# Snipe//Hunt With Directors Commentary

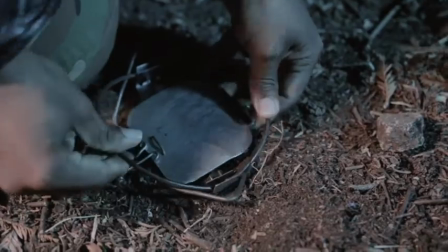and all this stuff that news that rope is left over from uh never
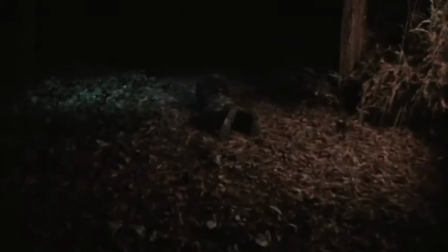conquered rarely came so there was a lot of props we had to get for this we had to put together all kinds of costumes and operative costumes so it's probably our most
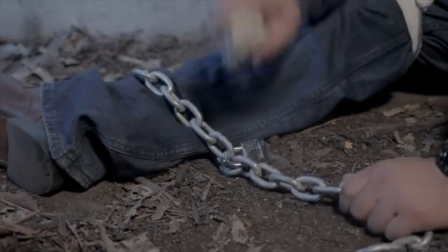expensive short we've ever done primarily because the
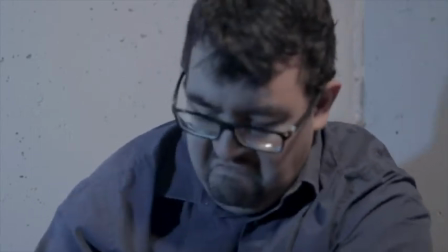rifle we were using is the same one we used in one
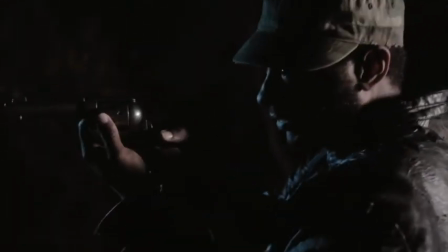bad day and it actually got stolen out of the back of my car after a day of filming so we had to buy
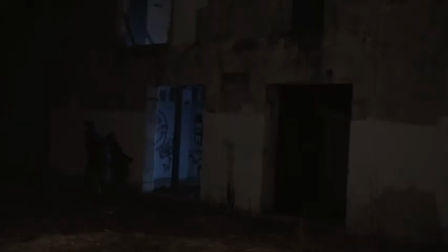a new rifle so that right there was 400 bucks
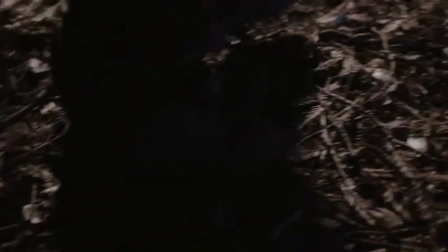out of the budget originally i wanted to shoot
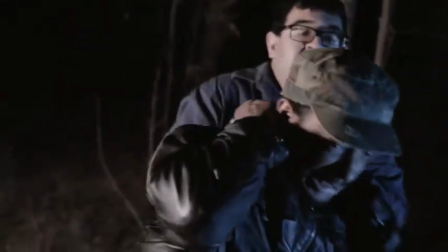the fight scene on the very last day of filming i wanted to save that for the end so we could just devote an entire day to
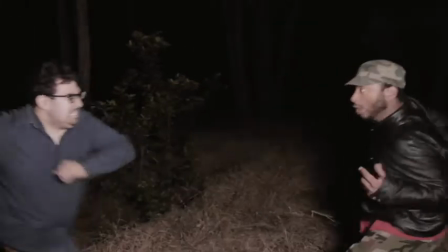choreographing this and staging it and filming it and getting coverage of it and i wanted to film it last so that that way if anybody got hurt
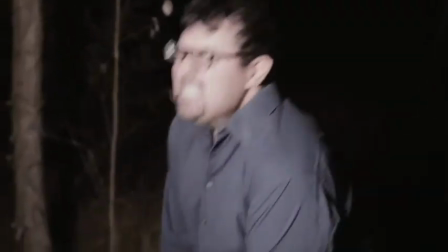it didn't screw up the production unfortunately uh
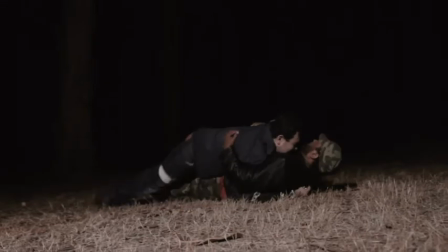because of effron's availability we weren't able to do that we had to film a lot of stuff on
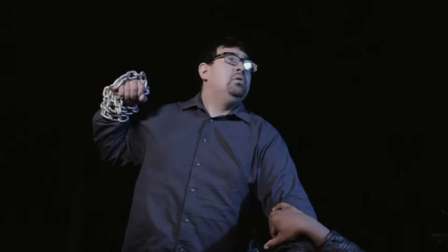the last day and so we had to rush and shoot this entire fight scene in about
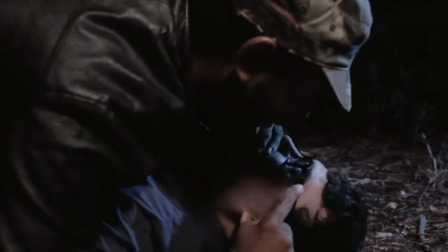15 minutes and it had to line up with this shot
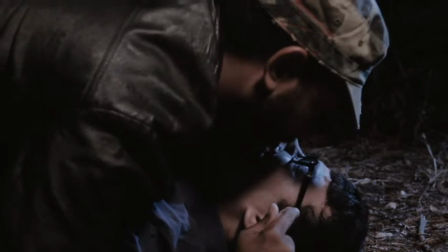which we had already shot a couple weeks prior and the stuff before it so i'm not happy with it for me it's the weakest part
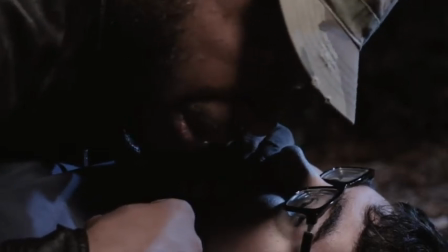of the film is the fight scene it comes off kind of hokey and stupid and i really wanted to be like violent and brutal and visceral and i
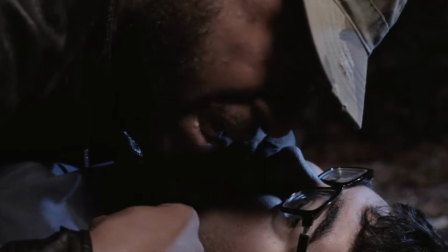wasn't able to get that unfortunately so uh next time i will make sure i plan accordingly when i'm
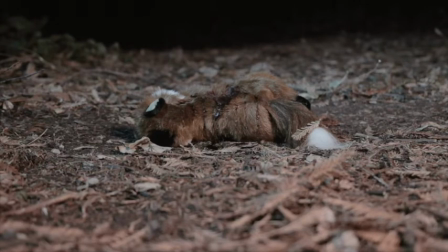trying to squeeze way too much into a production day so since the rifle we were using on the first day got stolen
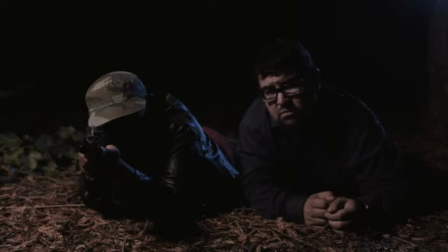most of the shots for the rest of here if you look that rifle doesn't match the one that was in the opening shot i tried to shoot everything in a way where it's not
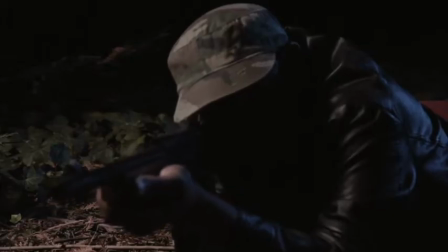super noticeable because we just had to make do we had a hard deadline of october 31st and then we
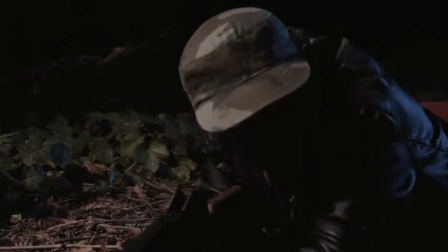had signed a deal with the bridge storage and art space to premiere it at their facilities about a week before halloween's and when we signed that deal uh we hadn't even finished shooting yet so i had to
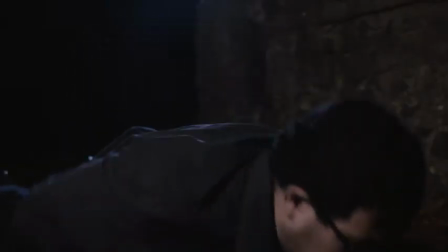finish shooting this and edit it in time for the premiere so a bit of a
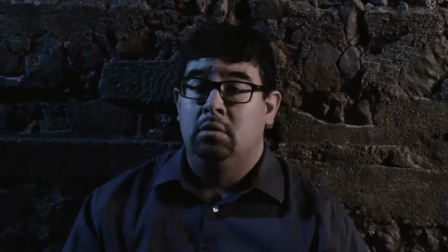time crunch this is probably the most uh most of the time crunch we've had in any of these usually we have a more leeway than this but this was a very
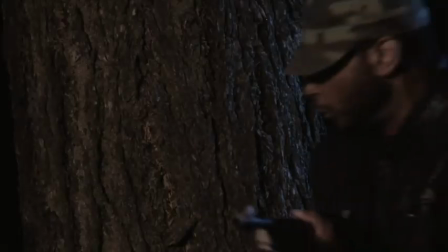last minute thing when me and chad were discussing what we wanted to do for the halloween special this year i had asked
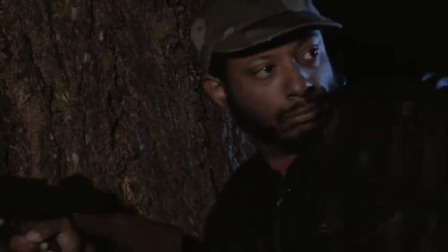him well do you want to use one of the ones we have already done for the season like never conquered rarely came or a wager and he was
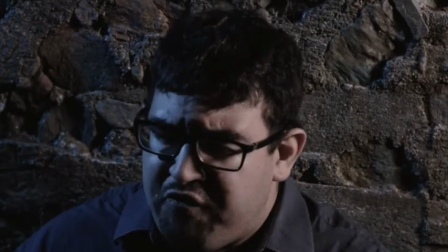like no let's save those for the season and we tossed ideas around and i had been developing this story and he was like you should
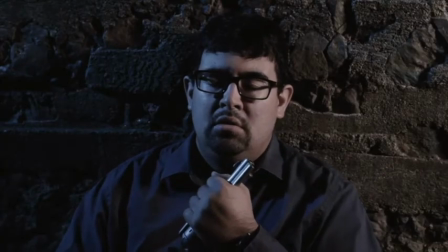just do snipe hunt so with that we had to kind of scramble and get it done because of how limited we were shooting we could only film two hours at a
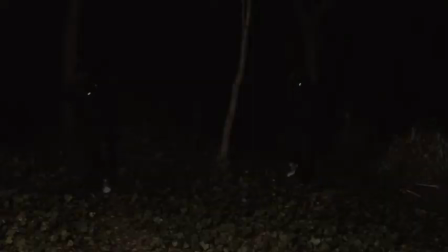time and everybody's availability was screwy like and i'm running sound and i'm the dp and i'm the first stacy and i'm the director and i'm the script supervisor a lot of stuff kind of got overlooked
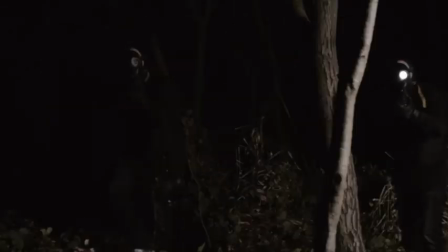i wasn't able to really direct efren as well as i would have liked uh he kind
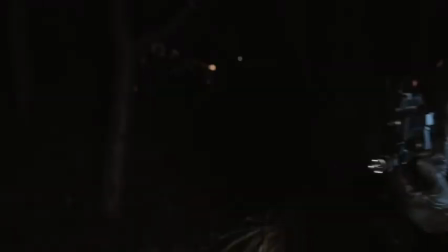of stopped selling his leg after a while and i wish i would have just noticed that and drilled him to him a bit
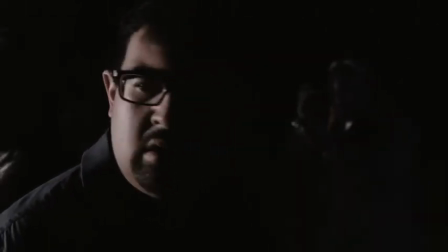more with these operatives these are all played by chad i only had enough money for one operative costume
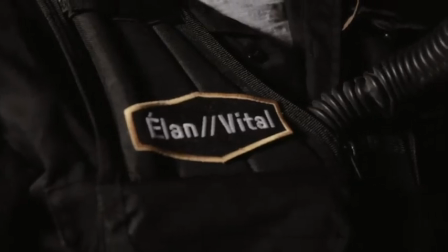so anytime you see more than one operative on screen it's a visual effect um i did the voice for the operative,
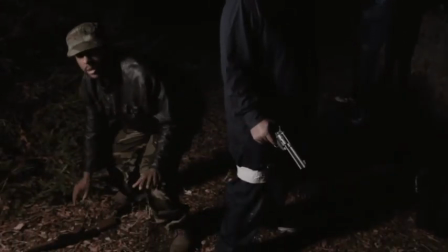but every time I would do a different camera angle, I would just move Chad into the background to try and make it look like they're surrounded.
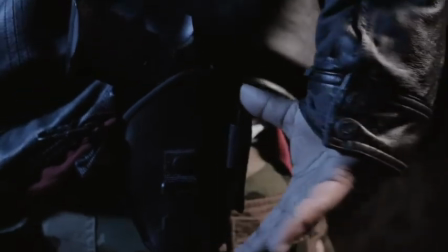If you think about it, there's at least two operatives behind him, so when they see him reaching for the gun,
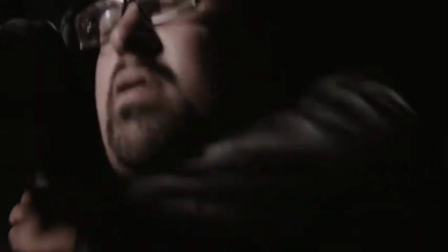they should be immediately trying to take him out, but don't think about that. Don't think about that.